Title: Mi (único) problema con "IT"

Así que, sé que probablemente voy a ganar un poco de odio, pero IT no es una película terrorífica.
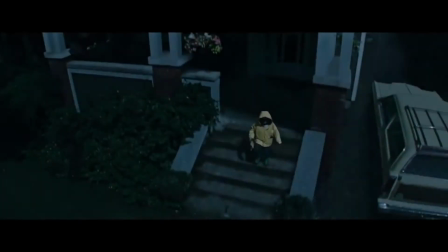Sí, tiene momentos en los que realmente perturba y tiene imágenes que de verdad se quedan en la mente por un tiempo,
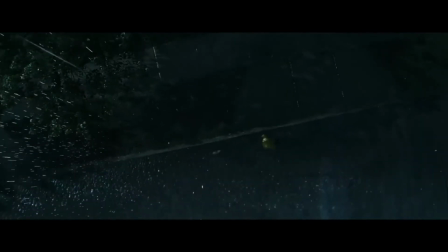pero en la película en general no da miedo y eso es porque todo el horror de la
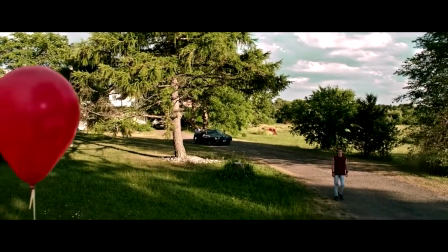película está basado en los monstruos y los monstruos pueden ser tu mayor aliado o
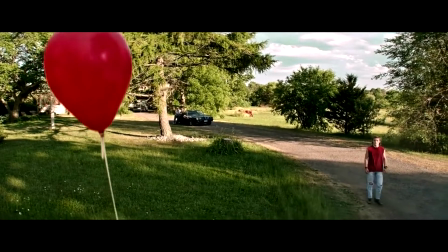tu mayor enemigo.
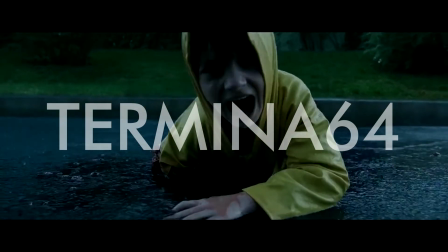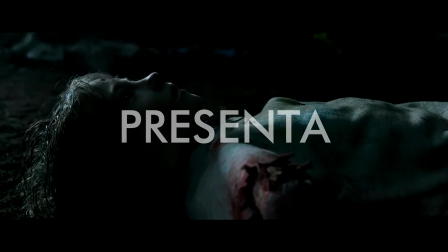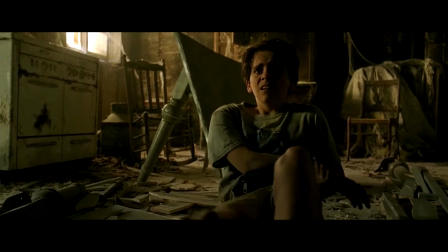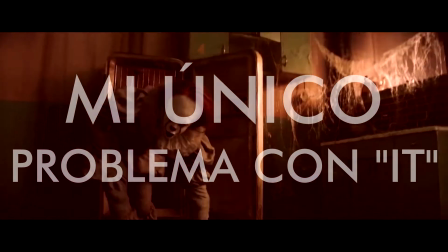¿De qué estoy hablando?
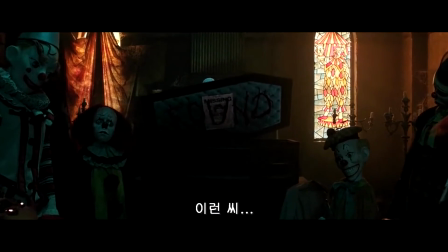Verán, el problema con depender en qué tan terribles son los monstruos Es que cuando alguien no los encuentra aterradores La película completa se arruina Bueno,
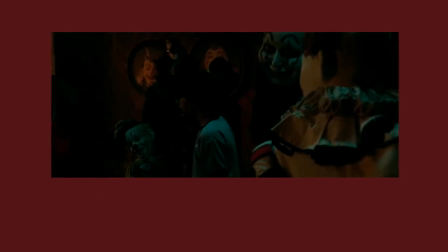no completamente arruinada Pero la parte que tiene que ver con el terror En una película de terror Se destruye completamente Y eso es algo que me molesta un
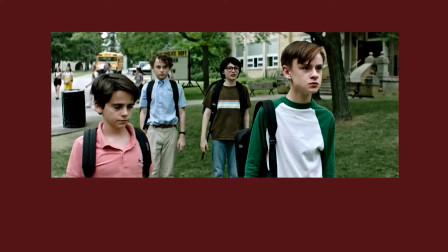poco Porque he visto la película como 4 veces Y en ninguna de ellas de verdad me he asustado
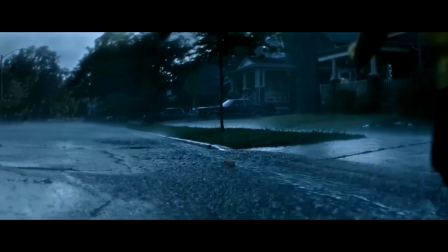Tomemos por ejemplo la primera escena en la que conocemos a Pennywise Obviamente sabemos que él va a matar a Georgie,
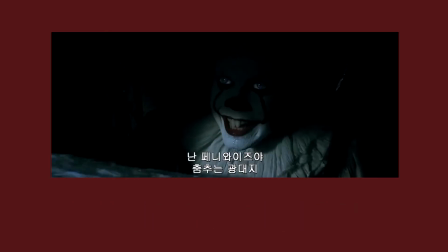¿verdad? La pregunta es, ¿cómo? ¿Y lo van a mostrar? Bueno, pues vemos a Georgie arrastrándose por el piso Con la mitad de su brazo,
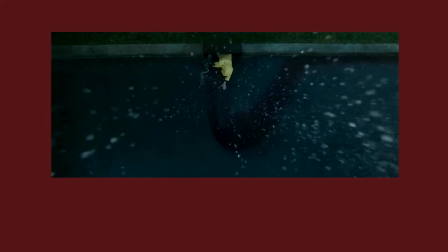chorreando sangre Diciendo el nombre de Bill y llorando Así que sí, es bastante perturbador Pero antes de eso, tenemos esto
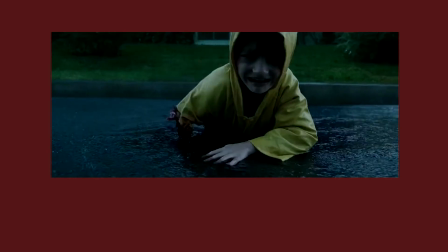Y mi mamá odia a los payasos Pero esta escena hizo que perdiera cada gota de miedo que sentía hacia Pennywise Porque
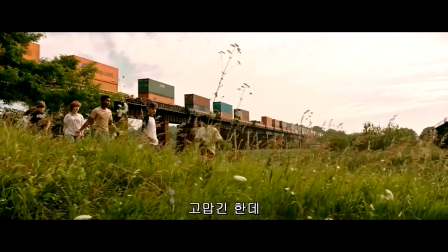esta escena depende en que estés asustado por la transformación que toma Pennywise Pero en la mayoría de los casos,
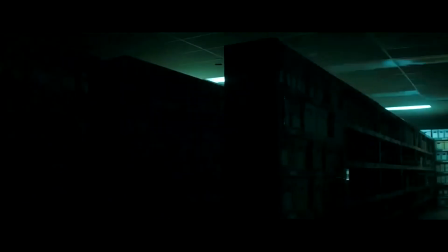eso no funciona La película depende en que te asustes del niño que no tiene cabeza O que te asustes de Pennywise
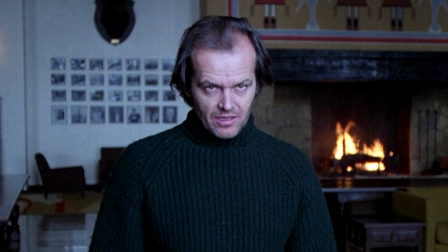corriendo hacia la cámara mientras que está gritando Pero una buena película de terror no depende necesariamente de ello Y para probarlo, echamosle un vistazo a una de mis películas de terror favoritas Dirigida por James Wan,
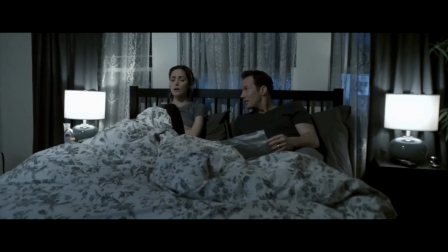Insidious Así que básicamente una pareja casada están a punto de dormir cuando de repente alguien toca la puerta Esta escena dura dos
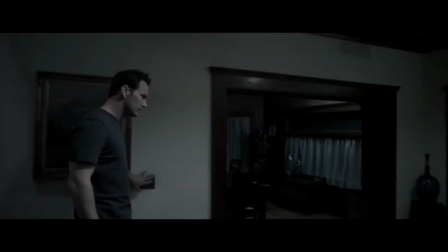minutos sin música Solo movimientos lentos que incrementan la tensión La paranoia de sentir que algo en
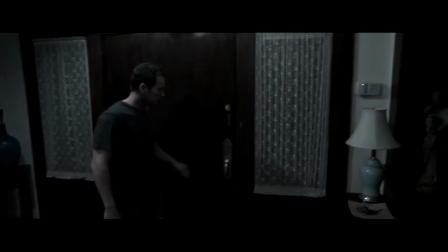cualquier minuto va a salir Esto vuelve a la audiencia loca y los deja esperando que esta escena acabe Y entonces...
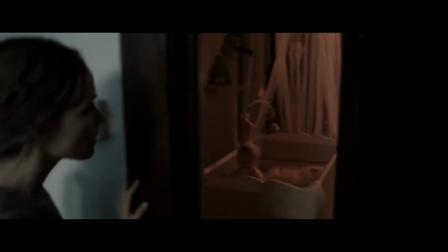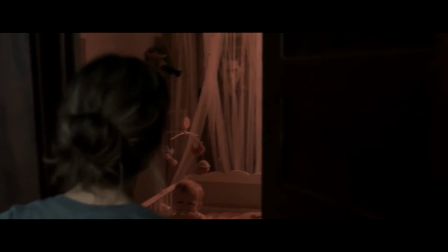Vemos esa cosa Entonces le toma a la película dos segundos para dejarnos procesar lo que estamos viendo Acerca
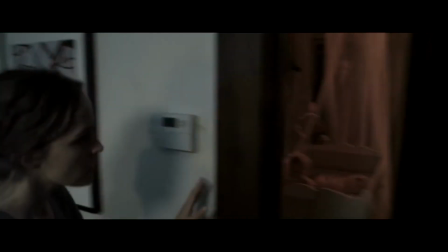de como hay algo raro acerca de ese cuarto Y cuando vemos la figura solo entonces la música entra